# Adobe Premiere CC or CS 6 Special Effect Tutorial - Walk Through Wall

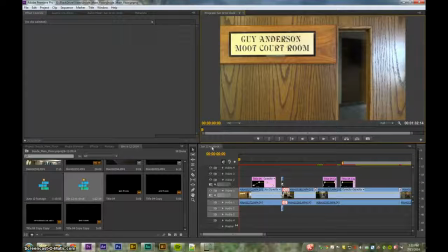[0:00]
Okay this video from June 12th 2014 of the construction I did a little special effect that I will show you right now.
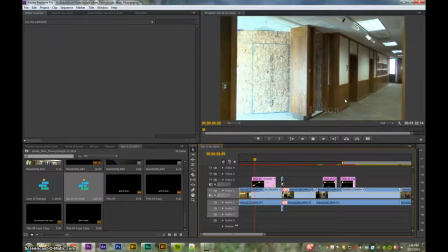[0:11]
Started the courtroom something people will recognize and they had this kind of
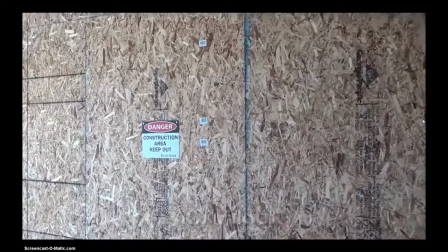[0:17]
barricade set up on the third floor so I took the footage on the outside
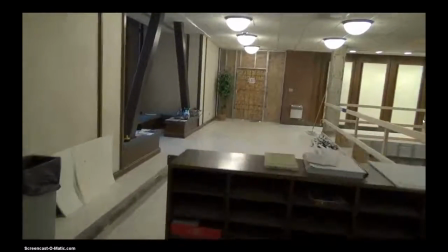[0:22]
and then took footage from the other side so
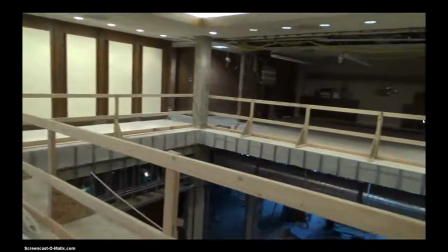[0:28]
it look like you're walking through the wall into the construction to see what's going on.
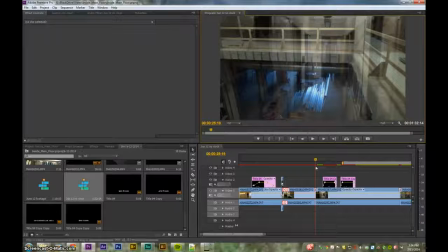[0:36]
So let me show you what there is to it.
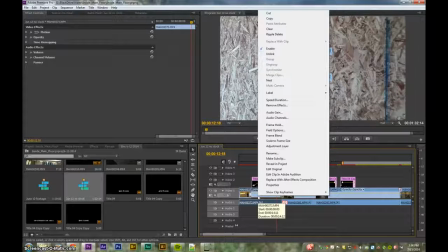[0:40]
Okay, first this footage, use this trip again, trick again, revealing projects.
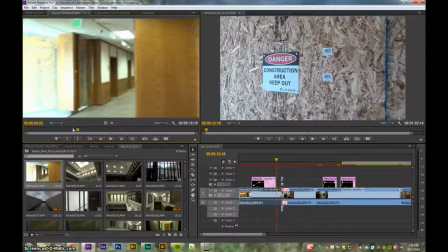[0:49]
Okay, so here's the original footage that we start with.
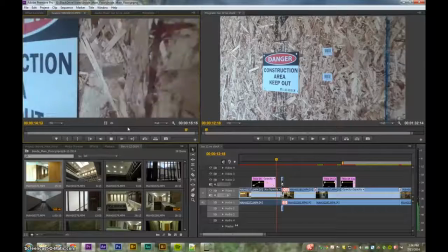[0:56]
I just got as close as I could to the wall, okay?
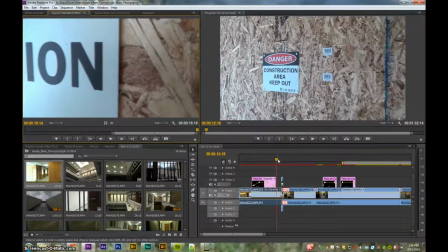[1:02]
that's our first shot. Now there's two more pieces of video that I used.
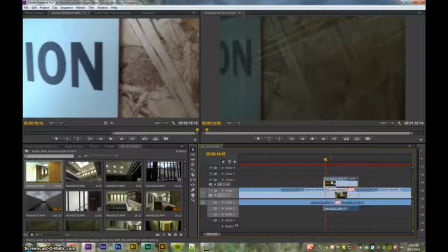[1:09]
This one was a transition clip, let me show you that one.
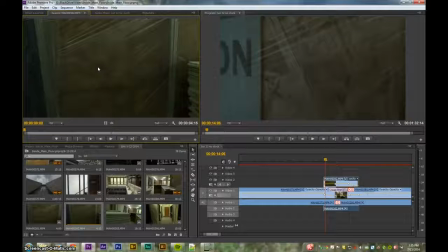[1:18]
So this is kind of the plastic wrap that was on the back side of this wall.
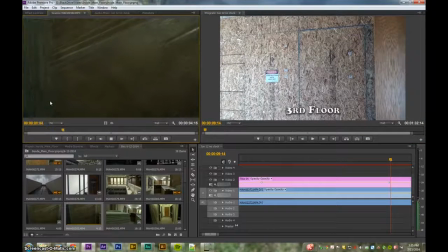[1:25]
So when I filmed it from the other side it had this, this plastic wrap on it. I actually ended up reversing this video because if you notice it starts far away going close
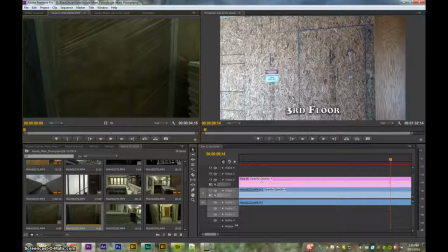[1:41]
but I discovered that when I played it here I actually want it to be going you know as if you're coming like out of the wall this way so I instead of coming that way towards the wall I want you to be coming out of the wall so I'll show you how to reverse the clip as well okay and then the
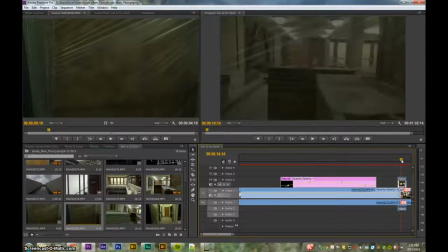[2:00]
third clip is this footage from the far side of the wall. Where'd it go?
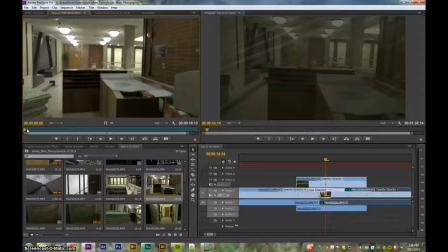[2:13]
Oh here it is. So I just started with my back to the wall as close as I could get and
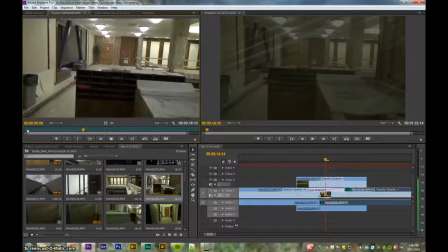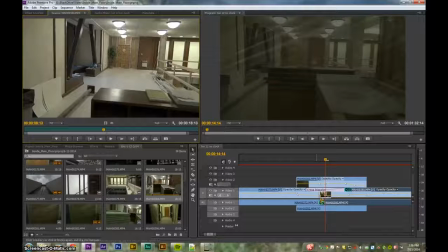[2:28]
took some footage walking away from the wall. Now this plus 22 minus 22 these are actually adjustments in the in the speed of the clip because it didn't look very continuous at first I
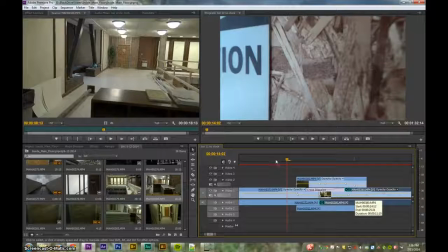[2:44]
think I sped this one up or I might have slowed it down I think I sped it up though so it would look like you were just
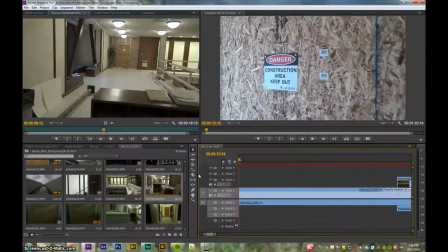[2:49]
walking consistently like it's no big deal to walk through the wall
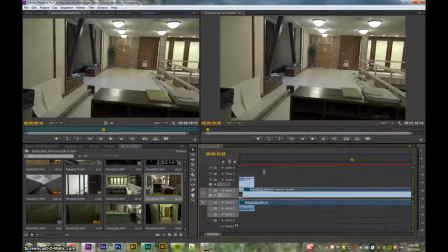[2:55]
I think I sped it up just a little bit which I think we talked about in another video but let me show you real quick just how we might do that time remapping speed yeah it's at 120 percent you might notice
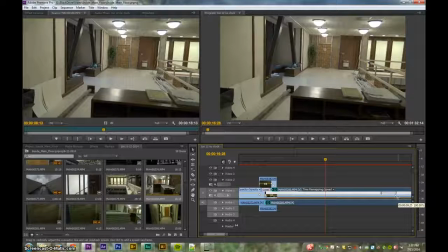[3:13]
and then it goes back down to 100 this is what a keyframe looks like for time remapping let me i'll show you real quick so if you control click it will enter a keyframe like this